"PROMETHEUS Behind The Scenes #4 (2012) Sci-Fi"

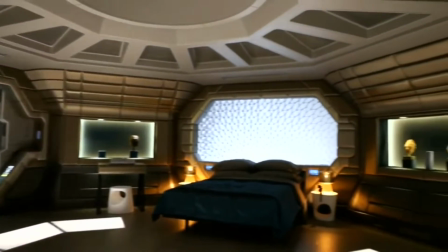0:01 Prometheus is the flagship of the Weyland fleet. Weyland, the character who's our chairman of the board of the corporation, it's his ship.
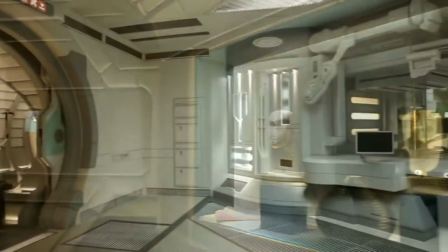0:09 And on his ship, we decided it was going to be state-of-the-art with every conceivable facility,
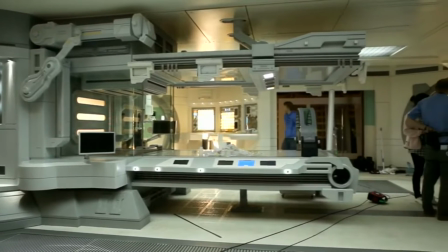0:15 including a penthouse suite with cutting-edge medical facility, communication systems, scanning systems, infinite capacity for entering hostile planetary climates.
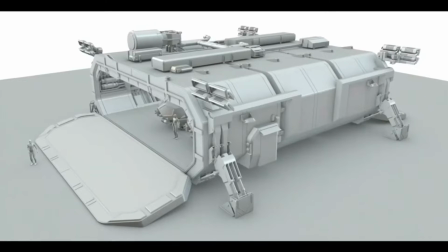0:31 Good production design is so heavily driven by the basic volumes of the spaces and the needs of what the camera's going to do and the functional aspects of the storytelling,
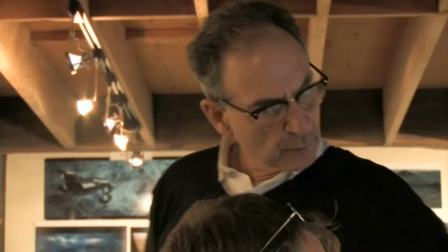0:40 that Arthur was able to give us all the guidance we needed for all those things. And that last little bit of, kind of icing filigree sci-fi techie stuff, that was up to us to help him with.
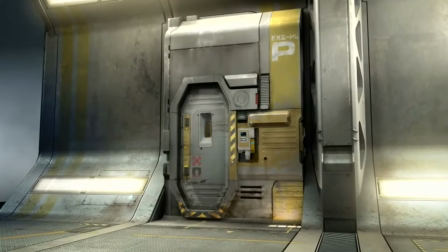0:49 But that didn't mean that he wasn't guiding the ship in terms of what components were needed and how big they ought to be and everything else.
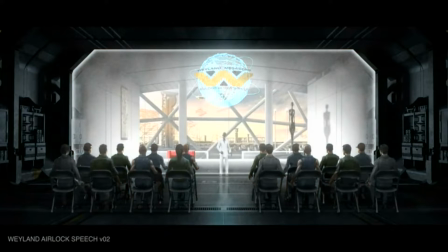0:56 Specifically, it's a ship of exploration that's got a lot of equipment.
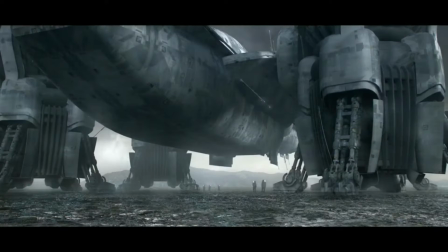1:02 What Arthur and Ridley said was that, that this thing lands and it opens up and it becomes like a mobile
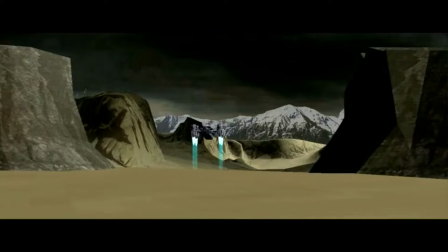1:12 VTOL vectoring engines, and the feeling of a creature kind of sitting on the landscape with these four big legs. Those desires were so clearly strong with Ridley and Arthur both, that I knew that whatever I adapted from Steve's had to incorporate that. And Steve, frankly, one of Steve's models was extremely close to that concept.
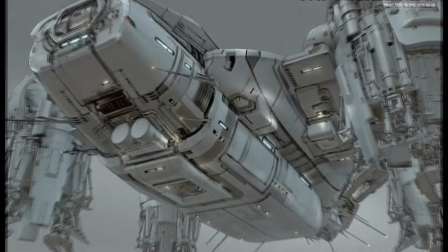1:32 And then it was just a detailing pass. It was just figuring out what's the surface breakup and detailing that will give this thing the scale that it needs, because it's huge.
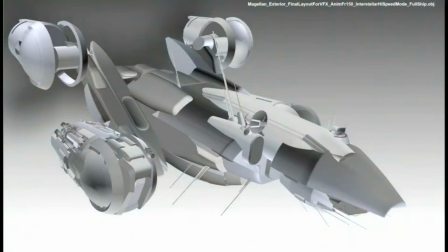1:39 And it has a fairly aeronautic shape that makes it look like an atmospheric flying vehicle.
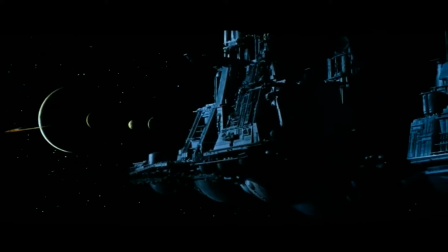1:45 I mean, the Nostromo was like a box. It was chunky and it looked like it could land on a planet, but it was not meant to fly around on a planet. Whereas this one really could do long distance sorties on a planet in its atmosphere.
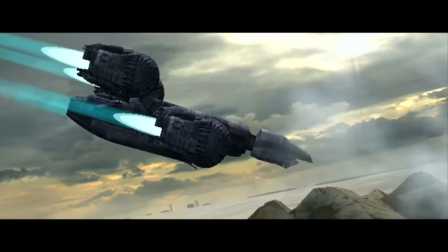1:56 But at the same time, it wanted to feel a bit like Alien 1, at least in my mind. That's what I wanted it to feel like.
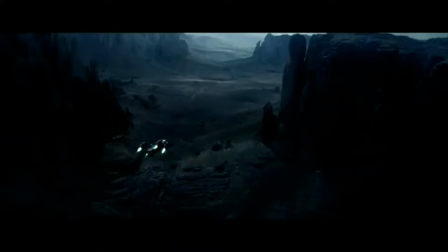2:01 And it wanted to have a sense of scale that traditionally they got by, kit bashing tons of little tank parts and battleship parts and all kinds of stuff onto miniature models. And so I took it upon myself to kind of really study pictures of the Nostromo,
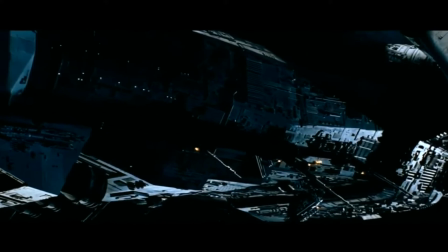2:17 and I would literally kit bash in Photoshop whole chunks of the Nostromo skin and lay that onto my
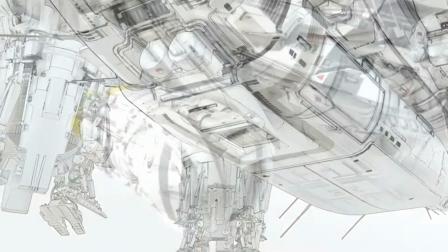2:24 illustrations to get that exact kind of pipe conduits running on the surface and all that kind of stuff.
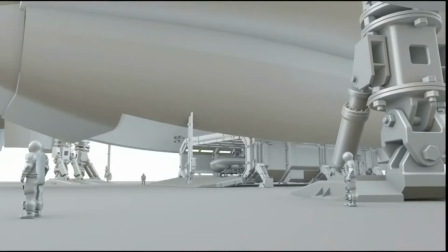2:29 The landing foot is made up of a piece of a Terex mining bulldozer's
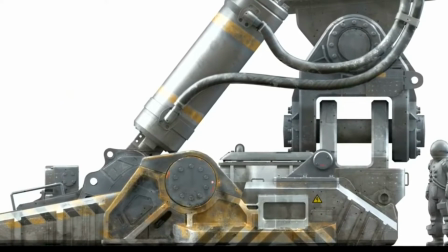2:34 shovel bit and pieces of World War II German sort of train tanks and all kinds of crazy stuff.
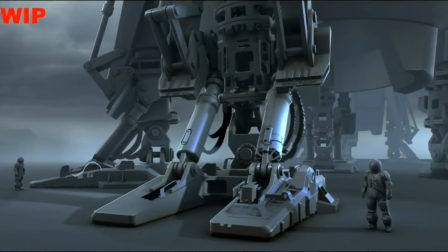2:40 I mean, I literally used the old methods.
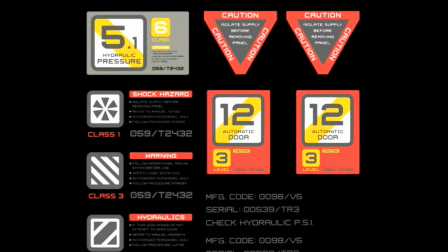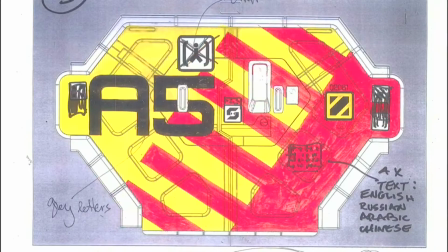2:50 We tried to do graphics with steroids on this one, very bold, on an enormous scale, including the exterior of the Prometheus,
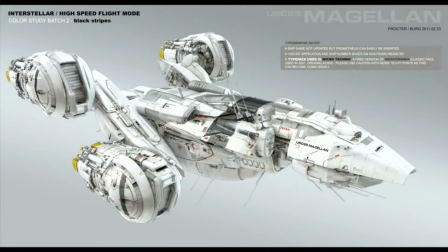2:59 which is kind of based on the graphics from various fighter aircraft, bombers from World War II. So I did a huge number of color schemes, ended up doing some stuff that was maybe stronger than I initially was comfortable with in terms of yellow stripes and things that were influenced by beautiful Messerschmitts and different fighters from World War II. But I have to say that the use of the yellow and the use of it with white and black graphically, it's worked really well.
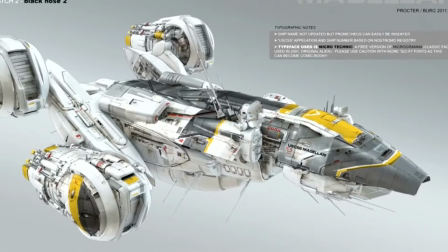3:25 And what's neat is that it does relate back to some of the early concept work of Chris Foss and Ron Cobb as well from Alien 1.
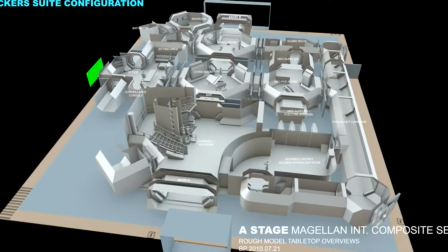3:32 And then I worked on almost all of the human interior sets, whether it be the Wayland Vickers suite,
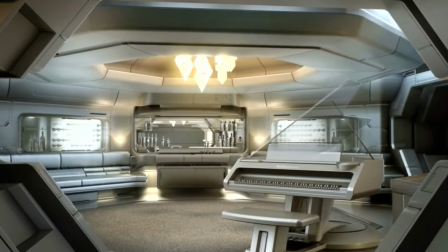3:39 which is up in the lifeboat that lives on top of the ship, or the medical bay,
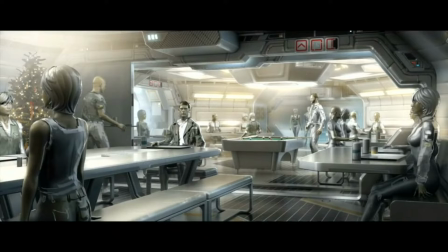3:44 or the mess hall, or the cryo sleep systems,
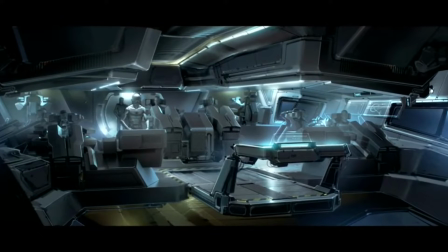3:50 the bridge of the ship, which had this cool idea that really kind of brought back from Alien 1 of the extruding platform, which was very much like Ash's station on the Nostromo, but now we're using it, in the bridge.
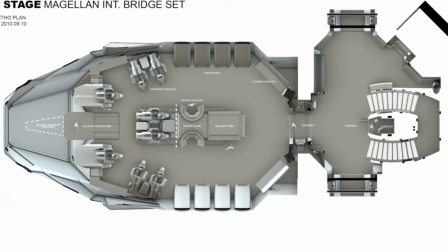4:01 The bridge is one area where we actually looked at the design work that was done for the original film.